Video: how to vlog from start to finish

Like my audience here on this channel cares about making YouTube videos, but my audience that I was catering this towards was not necessarily people who are interested in the creation process. It was more people who want to watch an adventure film or people who are interested in mountain biking on this trail. Kind of serves two purposes here, because somebody who might be interested in this trail will watch this video to get an experience of it because they might want to go do it. And also someone who's just interested in watching adventure style vlogs would be interested in watching this because it's a vlog about an adventure. So I'm not gonna stop and talk about my camera and my gimbal and different things that I was working with because they have no place in this story.
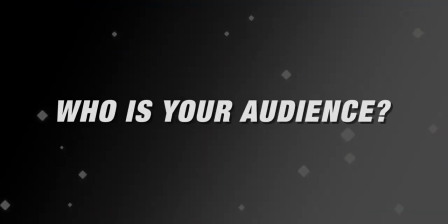So you gotta really think through of who your audience is and avoid creating content that your audience wouldn't be interested in. So some of the things that I encountered on this trail was, the sun super hot beating down on me.
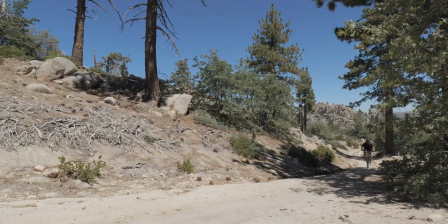I encountered a lot of areas where it was washed out. The hill itself was steep and it was a long trek all the way to the top. So those are all conflicts that I wanted to capture and talk about. Now, beyond just me talking to camera, which I did just using my iPhone, I had it point like this, filming myself as I was writing. It's more interesting because it's in the process. It's So beyond that, I shot a ton of B-roll. So I would stop at different sections along the trail and shoot different batches of B-roll.
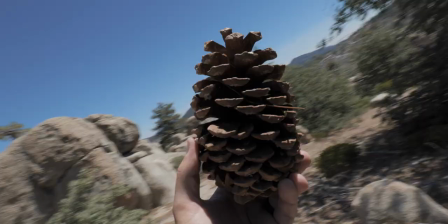So first I stopped. I just wanted to get the forest that I was going through.
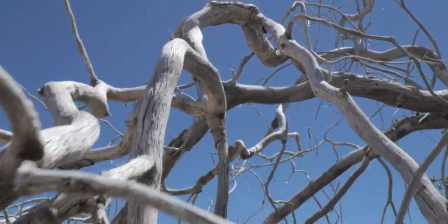So I really focused on just the elements of nature. So getting some of these gimbal shots. Then the next time I stopped was at a washout. So I got a few different elements here. I got gimbal shots of the washout.
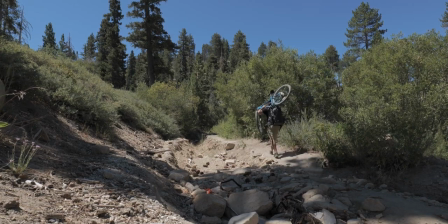I put the camera on a tripod. I shot myself walking through the scene. And then I got some detail elements of my bike.
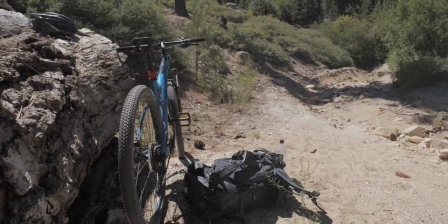Now this is key. You want to shoot a variety of content. You don't want to just shoot the same thing over and over. With your B-roll, you want to be getting a ton of coverage. So you want to be getting different angles. You want to be getting different shot sizes. You want to be able to get reactions as well as POV of what you're doing.
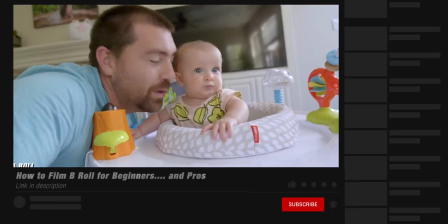So if you haven't seen my video on how to shoot better B-roll, I go through this idea of shooting B-roll.
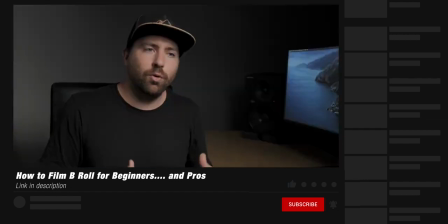And that's a great follow-up video to this because it talks through this idea of just shooting variety in more detail.
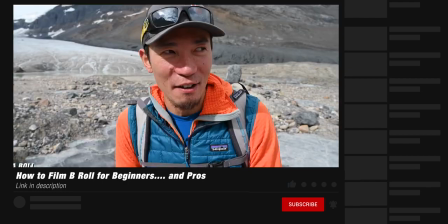So I'll put a link to that down below in the description. More homework for you to watch after this one. So it did take me a while to get up the trail because I was stopping and shooting and getting all these different elements as I was going along. Now, when I got to the fire lookout, I turned this corner and boom, it was right there and I could see it and I was close. And I knew at that point I needed to stop and shoot a scene here because the approach to the fire lookout is a key element to help tell the story. That's gonna be a build-up moment because you'll see this is the shot that I wanted to build up to.
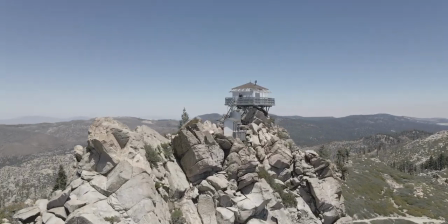I got this drone shot of the fire lookout. It's an epic shot.
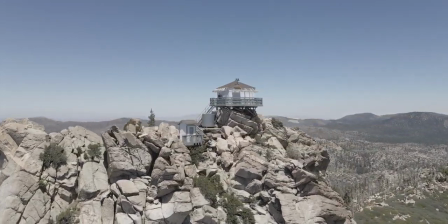If I turn the corner and said, hey, there's the fire lookout, and then I show the shot, there's no build-up, there's no anticipation. The climax and the final moment, the reason that we all came up on this journey together. So I wanted to build this up. So here, I actually spent some time and thought through, how am I gonna build up to this fire lookout reveal moment?
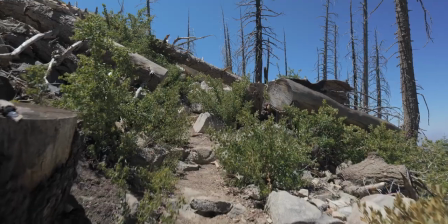So I shot a bunch of different elements as I was moving up to the fire lookout. I got the moment where I had to set down the bike.
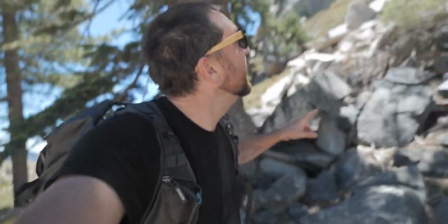I did another talking bit to the camera that's set up, I'm almost there. I did some different B-roll shots going up to the fire lookout.
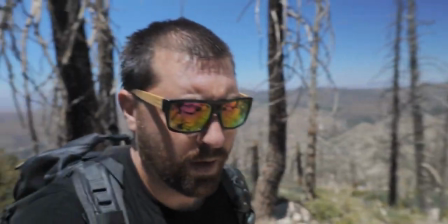And then I got reaction shots of me as well as some shots where the fire lookout was obscured
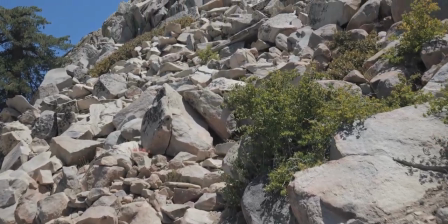in a way where you see me moving through the frame and I'm getting there,
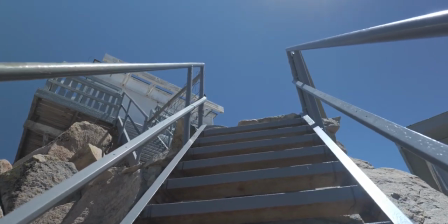but it's not fully showing the entire thing yet. And the reason for that is you want to have a big reveal. You want to have a buildup, whether it's a buildup throughout your video or you find these moments where you can really build up to a revealing shot. You want to take those moments and really milk them and really build them out because in your edit, you're going to find that these moments are going to help craft your story and they're going to help keep your audience engaged.